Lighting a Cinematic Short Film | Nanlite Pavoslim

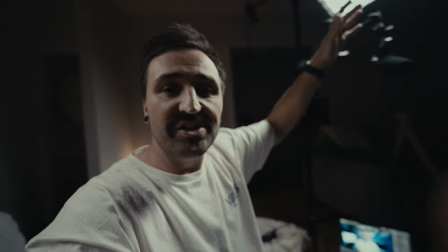So we've got our 120C which is elevated and off to one side with that grid which is giving us direct light exactly where we want so it's not spilling everywhere else but it's also giving us because it's elevated it's giving us those longer shadows over the eyelids a little bit more of a
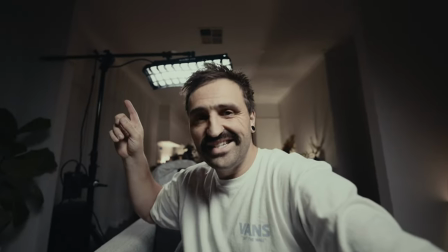dramatic tone i suppose now off to the back we have our 60 cl this is acting as a hair light or edge light just giving
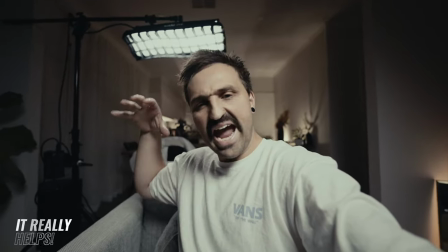a little bit of separation from the back and you notice it's kind of angling forward once again we want to isolate the subject and we don't want to
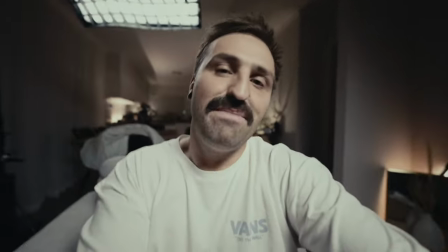spill too much into the background because in the background we have a bunch of practicals we've got some
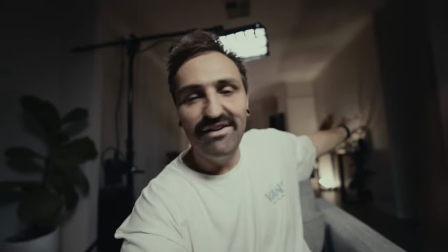parvo tubes and a bunch of other things just hanging around the back doing their thing adding a little bit bit of spice.
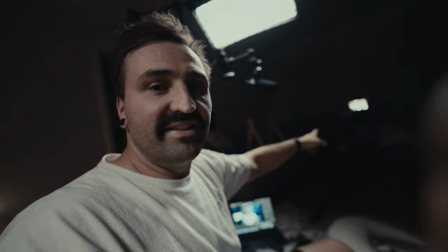Now for the camera nerds, we've got the Sony FX6 with a 35mm G Master,
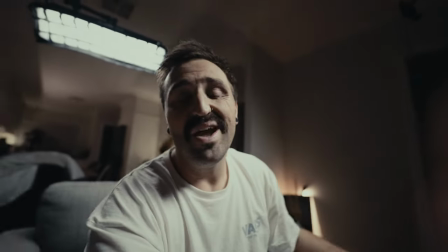and then for audio we have a Rode NTG3 running into a Zoom F3 recorder, and I suppose I did actually have the B Cam.
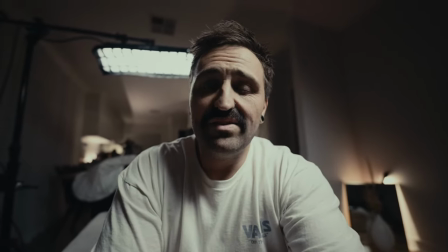I'm not sure if I cut to it all yet, but I did have an A7S3 with a 50mm G Master on there as well.
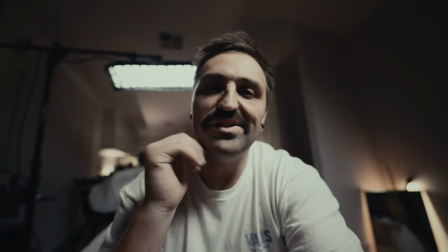So that is the interview setup, and let's cross back to the studio. Next was the DIY snoring cam and the diaper changing scene. This one was easy. I had the big boy, the 120C, corner of the room just bouncing to the walls, giving a nice even feel everywhere we went.
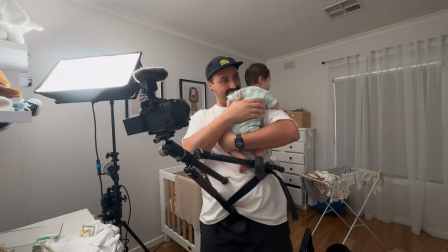Strap the tripod to the chest, mount the camera, the 14mm G Master, and you know, Bob's your uncle at that point.
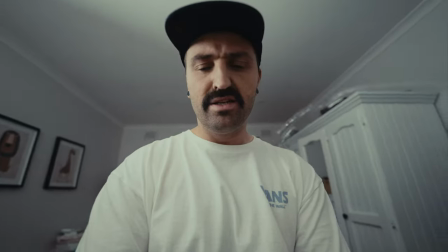I did have Rosie shoot me with a syringe to mimic some baby urination. Then we move across to the washing machine shot, and for this one, let's throw it back to the washing machine.
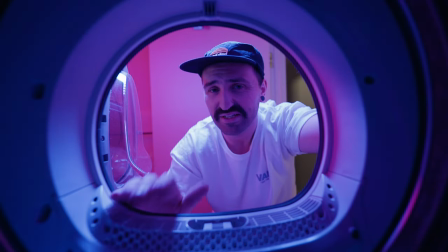Mounting the camera inside the dryer wasn't too hard, it just took a bit of faffing about.
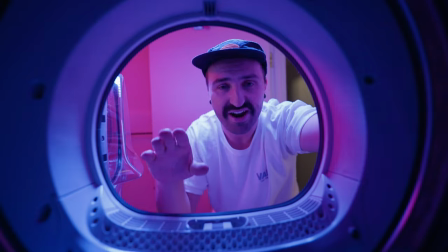So I got a monopod and and I jammed it between both ends of the dryer, zip tied it to the back through the little cheese grater that we've got there,
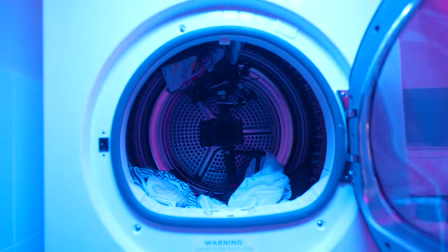and then just use a bunch of Kupo super clamps and magic arms to hold this guy in place.
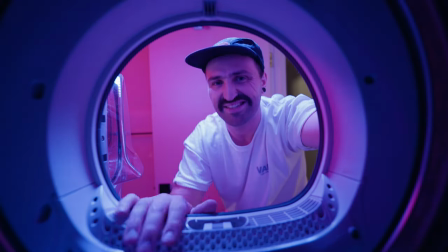So once we have that set up, it was time to set up the light. So up top, we've got the 60CL, double layer of diffusion and a grid to focus that light down here.
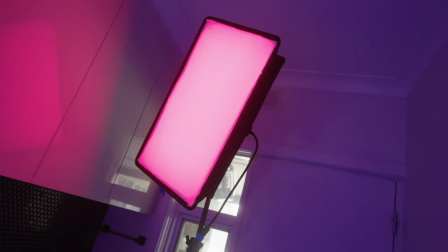Then just off to the side of frame, we've got the 120C, single layer of diffusion and no grid.
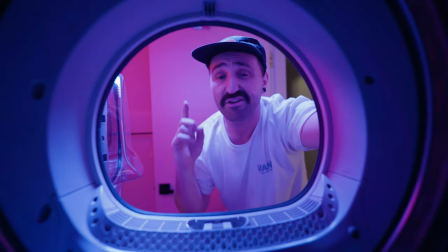So we just get a nice soft spill kind of everywhere else. I've got the 60CL mounted to the door via a cupo supervisor clamp.
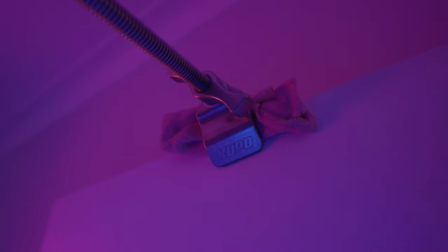You might have heard of these called a cardellini clamp They are super handy, and if you don't have one in your kit, you should definitely pick one up.
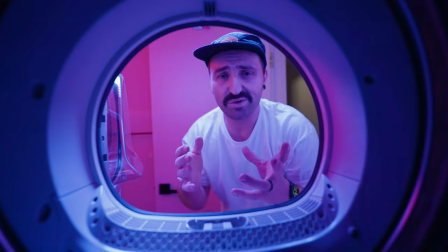Anyway I need to film the scene again with some natural lighting so it makes sense in the story Finally, there's the shot in the car So let's send it over to outside chair.
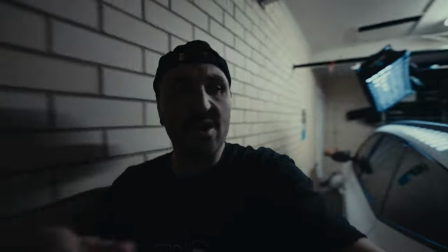Now for the fake moonlight I figured instead of doing in the driveway where all the neighbors gonna be poking their heads out going What's he doing with fancy lights? I figured, let's take it into an environment where we can control absolutely everything.
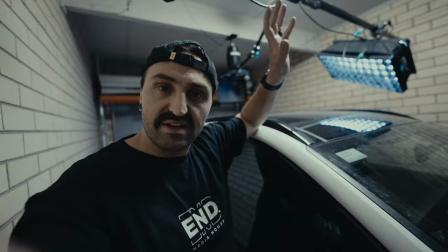So that's what we've done. We've come into the garage where we can kill the house lights and have total control. This is actually a super simple shot.
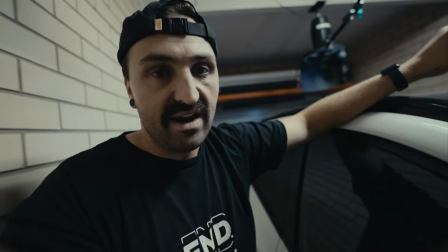Now what we've done, we've got a cupo cupo going edge to edge in the garage. And that's how we're hanging the Parvo Slim 120C.
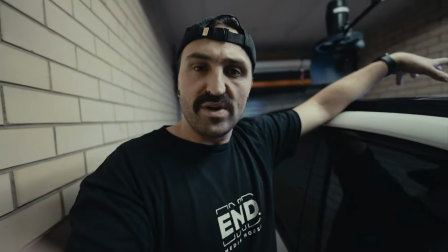Now this is shining through our moonroof, sunroof situations car. We're pretty fortunate this has got a really big glass roof.
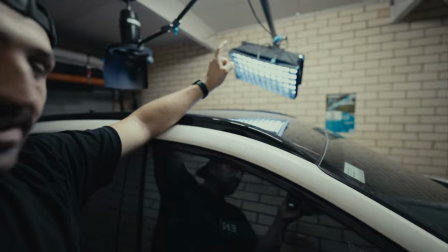So it's easy to punch that light through. You'll notice as well, we've got the grid on. I love a good grid because it's angling it just where I want.
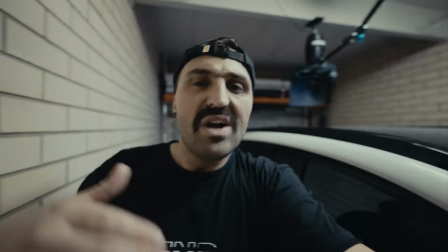I don't want to feel too much over the scene because we're trying to pretend like it's moonlight. We're not trying to light the whole world, right?
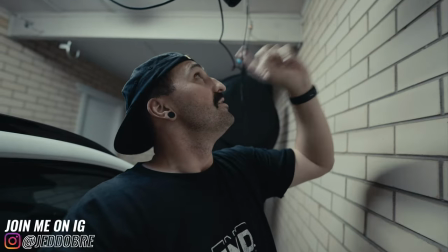So right now we've got the ballast up here. We're running at 43%, 228 for the hue and 37% saturation.
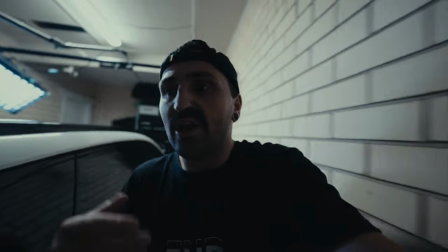So we're running quite a subdued light. We're not trying to be full RGB party, but we're just trying to give a little bit of an indication that this might be some moonlight and not, you know, something else. So if we kill those house lights, boom, that is our fake moon right there, just very subtle. But it's given us exactly what we need just to pretend like we might be outside. These lights have come in so clutch and I'm very much looking forward to these becoming a staple in my kit. If you've subscribed and followed for a while, then you'd notice that things are starting to look a little bit different. I painted some walls, I've hung some photos, but I'm still in a constant state of remodeling this room.
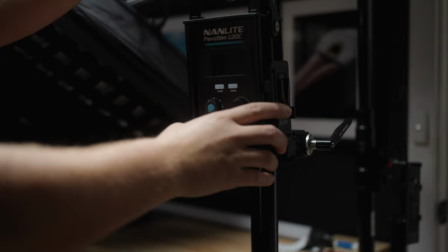So it can eventually become a 360 degree, just sit down, turn on the camera and turn on the light sort of situation.
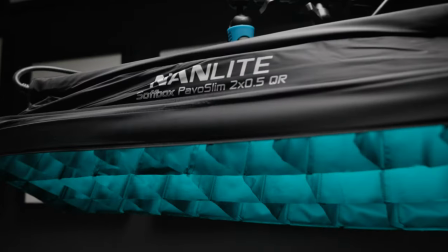Once that is eventuated, these lights are going to become my new YouTube studio lights and just be set up almost at all times.